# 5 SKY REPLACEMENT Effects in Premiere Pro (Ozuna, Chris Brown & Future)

To check it out yourself, you can visit the first link in the description below.
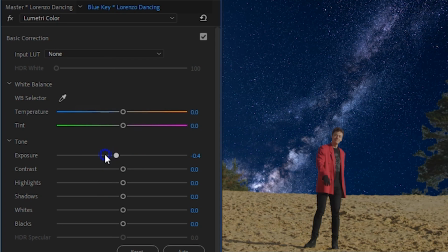(4:10)
Now, as an extra touch, you could use Lumetri to color grade your shot to make it match better with the sky.
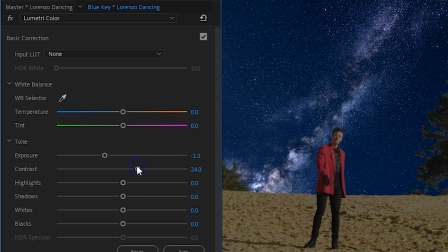(4:16)
For example, make it darker, add some contrast and change the white balance to blue to make it seem more like a night scene. If your sky is not so blue, in other words, the weather is bad, you can also just film against a cloudy sky.
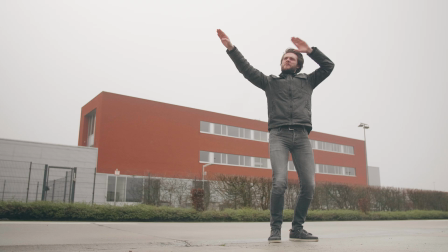(4:34)
Now, pay attention in your shots that you have a clear difference between the white or grey sky and everything else in your shot.
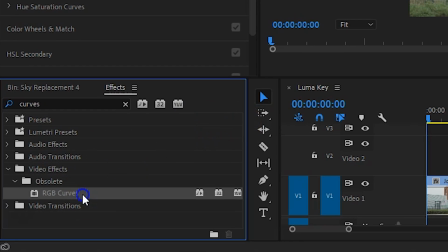(4:40)
In Adobe Premiere Pro we're going to start off by searching for the curves effect and drag that to the clip.
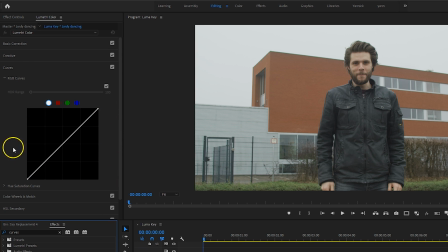(4:46)
You can also use the curves for millimeter if you like, both are the same. The top right of the curves represent the highlights,
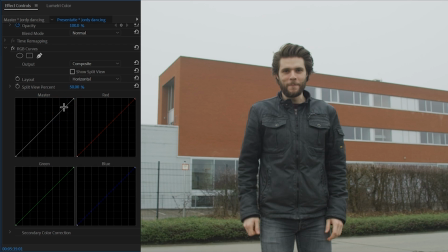(4:52)
so by adding a point a little down on that line and pushing the upper part to the left, we're going to make the grey sky even wider.
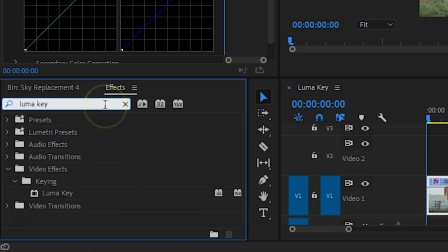(4:59)
The more contrast that you can get, the easier the sky replacement will go. Next up, search for the Luma Key effect and drag that to the clip as well.
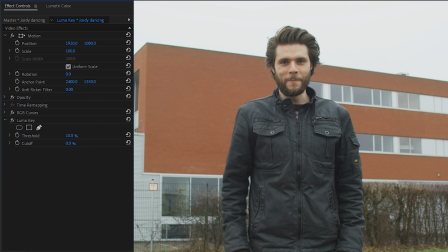(5:07)
Lower the threshold until your subject or the horizon is not keyed out anymore. And then you can increase the cutoff to remove the sky.
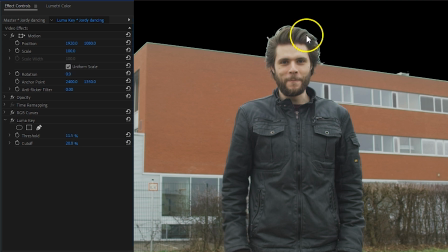(5:14)
Now, you're probably gonna be left with a wide border around yourself and it's just very hard to get rid of that with a Luma Key.
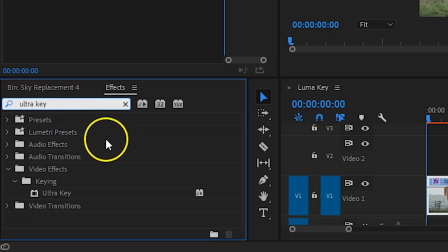(5:20)
But we can fix that. Apply the Ultra Key effect to the clip as well.
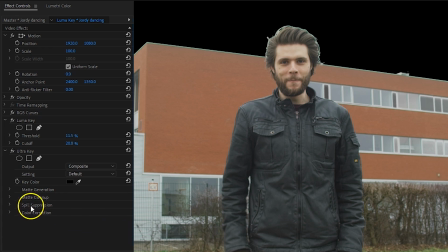(5:24)
We're not going to use the keying option in here, but we are going to scroll down and look for the matte cleanup properties.
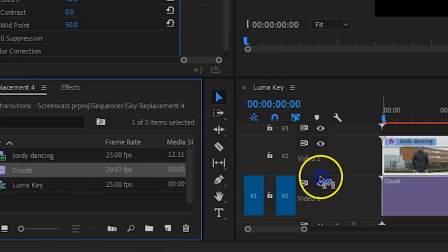(5:30)
From here we can choke the Luma keying or feather the edge. Finally, place your favorite background clip underneath that clip again, and this one also came from Storyblocks.
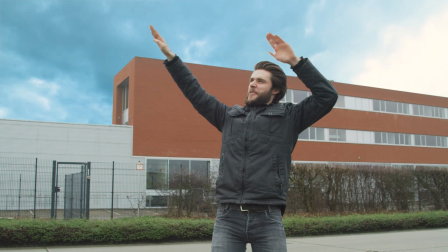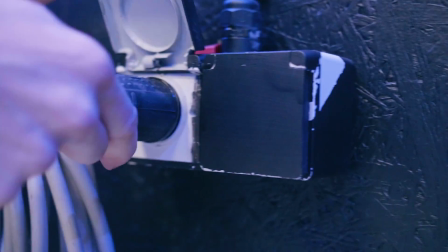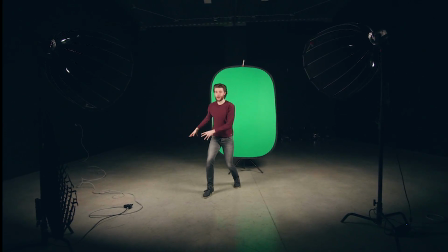(5:54)
The next sky replacement is gonna be a green screen, which you can do inside or outside, that doesn't matter.
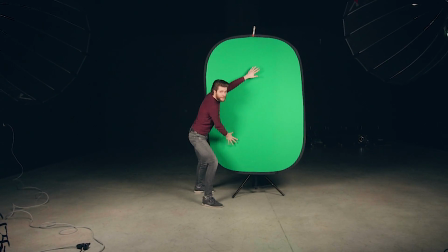(6:00)
What is important though is that your green screen is going to be lit evenly. You don't want to see any wrinkles and you don't want to see any shadows.
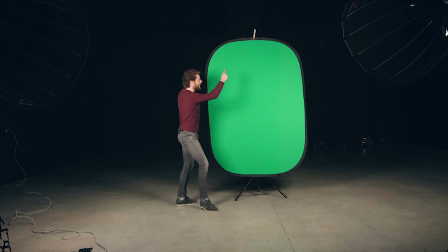(6:07)
So that's why this portable green screen is ideal, because it's tightened within this frame and that way it's always wrinkle-free.
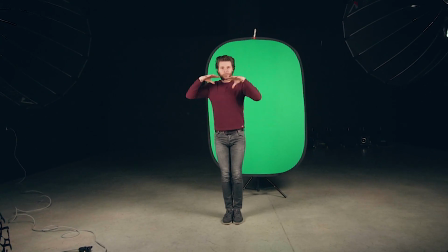(6:14)
Now, the idea is to key yourself completely out and put yourself into a different background. Now, what is important though is that your lighting is going to be somehow the same as the background.
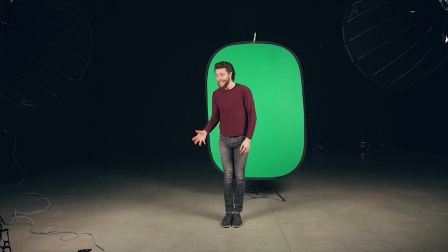(6:25)
We are going to work with the Northern Lights, which we unfortunately didn't see when I traveled to Iceland, so that's why we're going to fake it today. The Northern Lights is something bright in the sky, so that's why I'm going to step forward and become a silhouette.
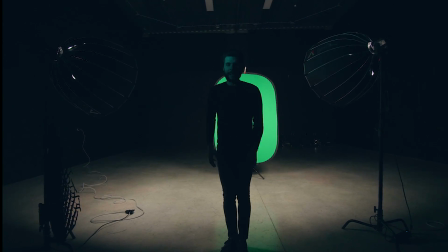(6:39)
And then Yannick right here is going to shine this green-tinted light onto my face, which is the reflection of the Northern Lights. Like before, filmed from a tripod. Now, Yannick is shining green light onto Lorenzo's face. But because the luminous level between the light on my face and the green screen in the back is so different, it's actually not going to be a problem.
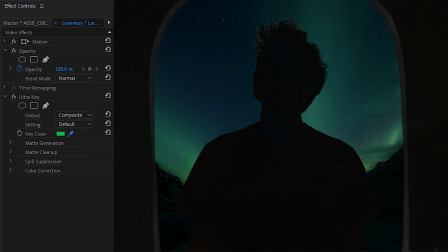(6:59)
In Premiere Pro, when using the Ultra Key, you don't only select the green color in your shot, but also the luminance and saturation level of that green selection.
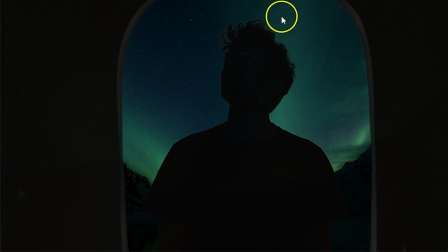(7:08)
Silhouettes is also something easy to key, because you have this big contrast between the subject and the green screen.
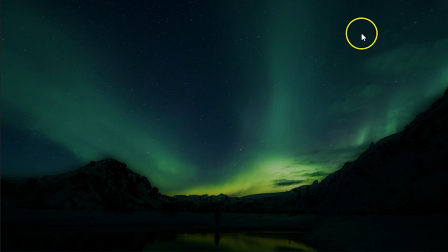(7:13)
Very important is that you know upfront what your background is going to be. See where the light comes from in that background and recreate it in front of your green screen.
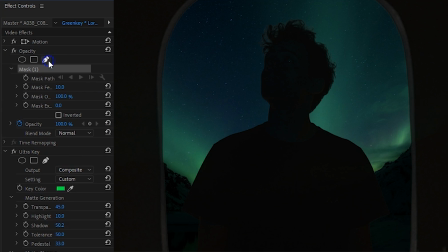(7:22)
So, after you've pulled the key, go back into your opacity property, take the pen tool and mask away anything else from the scene.
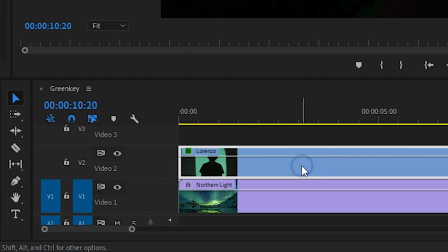(7:28)
You might want to add a Gaussian blur effect to the subject to make it appear a little bit out of focus, because it sits closer to the lens. And that was it again! Thank you all so much for watching, thank you Storyblocks for the support, and like always, stay creative!
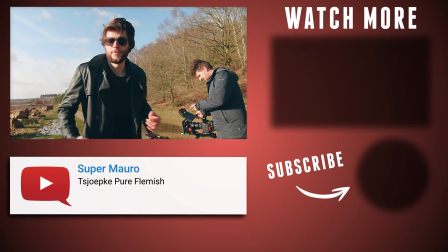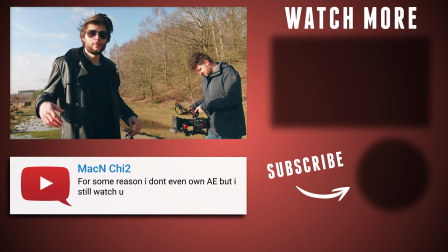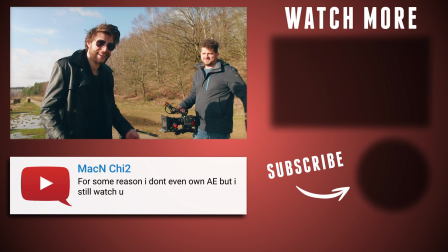(7:58)
It's okay, Artie. Let's get back to the studio. All right, let's get back.